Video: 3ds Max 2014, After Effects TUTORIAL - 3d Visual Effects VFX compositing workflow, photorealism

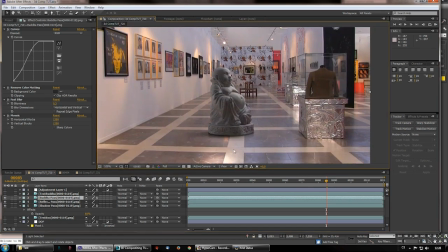Okay, of course you can always, if you think,
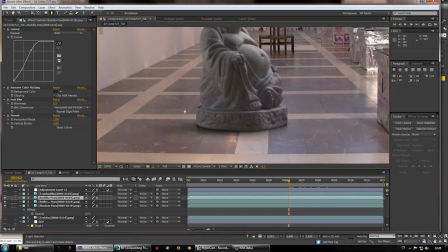hey, that's way out of line, you can just take this area on the shadow pass with the shadow pass highlighted and just mask it out,
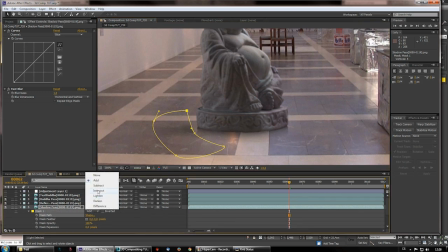you know, with a subtraction mask, and feather it,
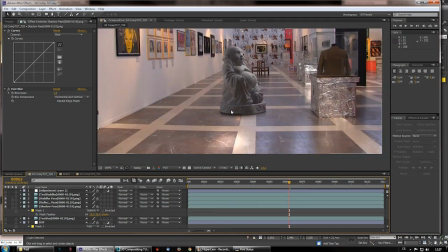and you get rid of this smear, and hey, you got this shadow
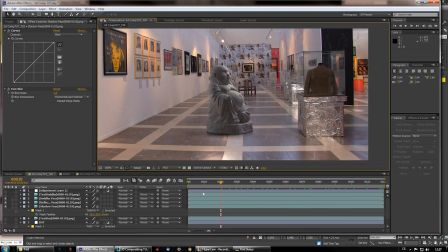a little more realistic, like just underneath the Buddha. But we're gonna be compositing this further on, later on.
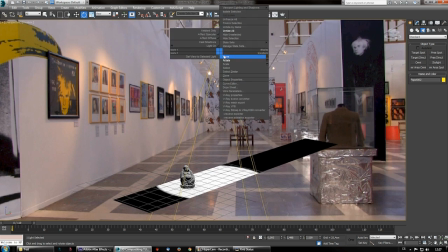So area shadows, how to set them up. First, align them the way you want them to be cast.
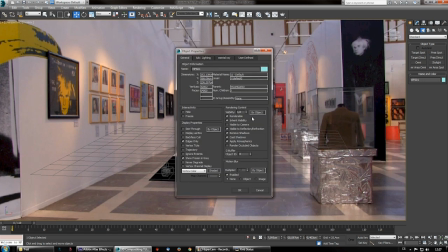Then check again properties, invisible to camera.
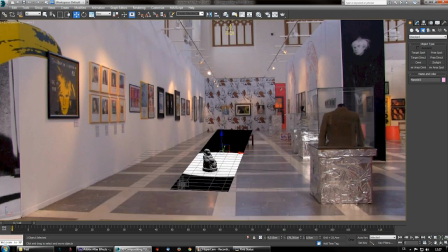This is a matte shadow plane, and then you just set the area shadows on, area shadows properties.
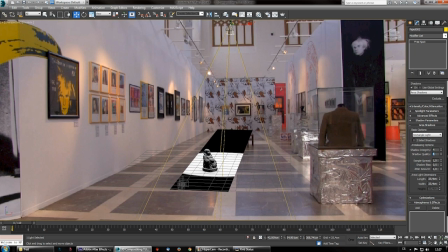Set the integrity to 4, quality to something like 6, sample spread bias, that's all good. Now area light dimensions, this is the key.
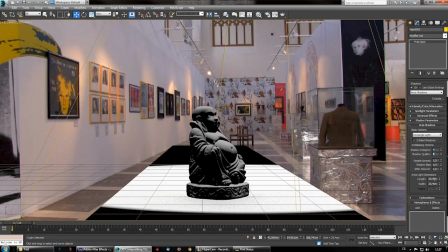The bigger the area light dimensions are, the softer and the more like a
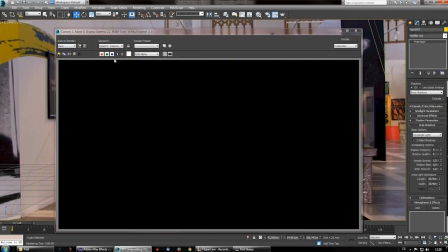blobby the shadow's gonna look like. So if I hit F9, okay, so now we got pretty hard shadow,
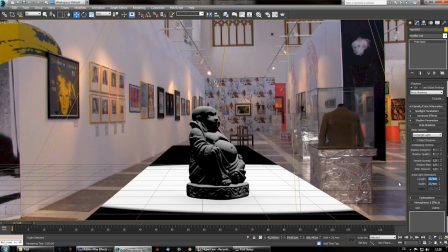which is, it's maybe even okay. It really depends on your vision, and not about being Nazi about something. So I try to make the area light a little bigger,
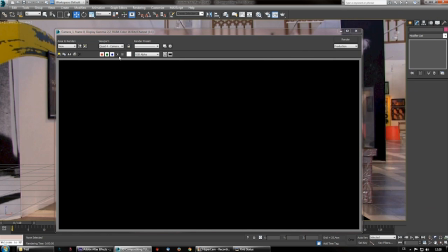which could give me softer shadow. Okay, so this is looking okay, but you have to first, before you render it out, check how does it look like.
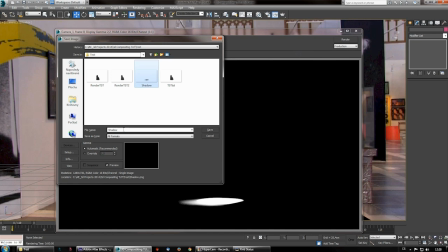Okay, so shadow 2,
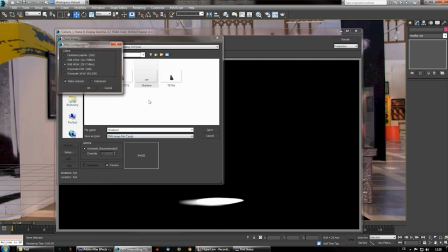save it as a PNG on frame 1, that's okay.
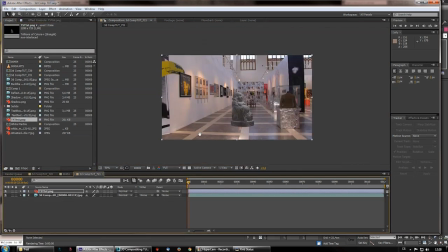So now in this new composition we can check
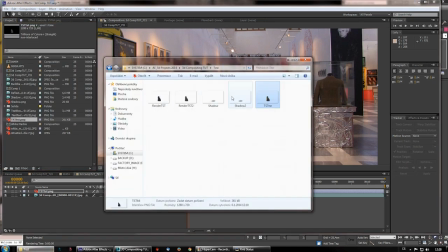how the shadow is gonna look like.
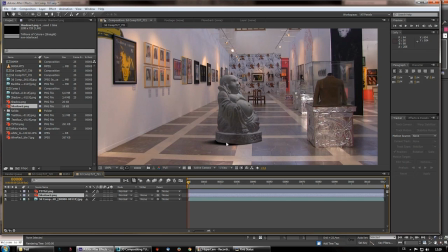Yeah, it's a little too hard, a little too much on that side, so
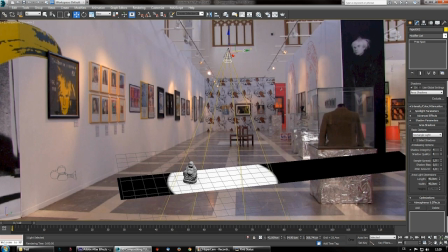we're gonna shift this light a little
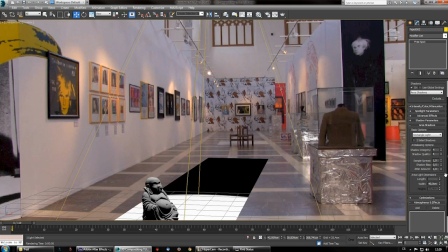more overhead and make the area light dimensions even bigger, 55 by 55,
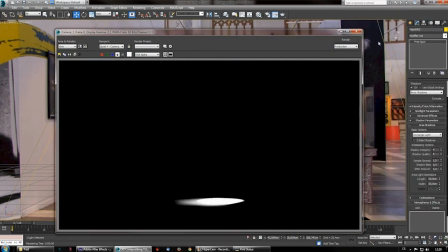and check what we got. Okay, like I said, I like this smear on the left side.
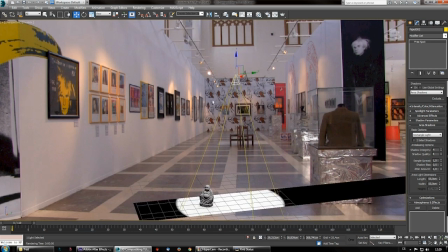Let's try something like this. Switch to camera 1.
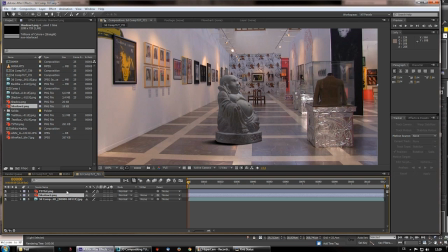Okay, so this is kind of okay, I like it. Again, since we will have the separate shadow pass, now we can play with the opacity, and we can even mask something out, you know.
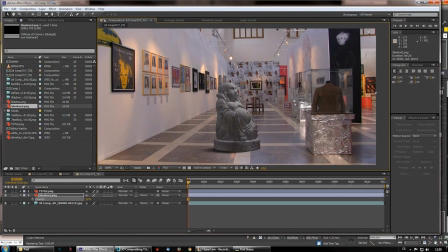So that's the idea. Okay, so render your shadow pass with scanline.
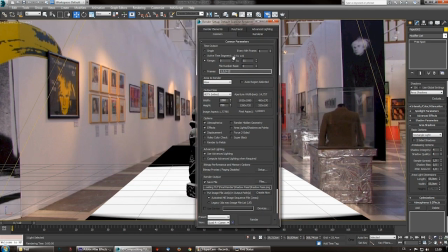It's gonna take half a second for one frame, and you're good to go. Save your work, and see you in After Effects.
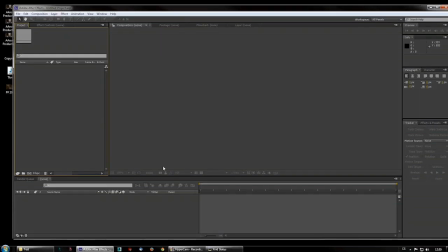Okay, so here we are. I open up clean After Effects instance, and yeah, let's go ahead and composite our Buddha shot.
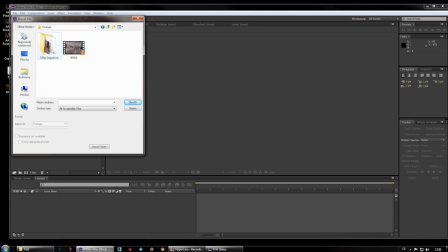So first we're gonna import the footage.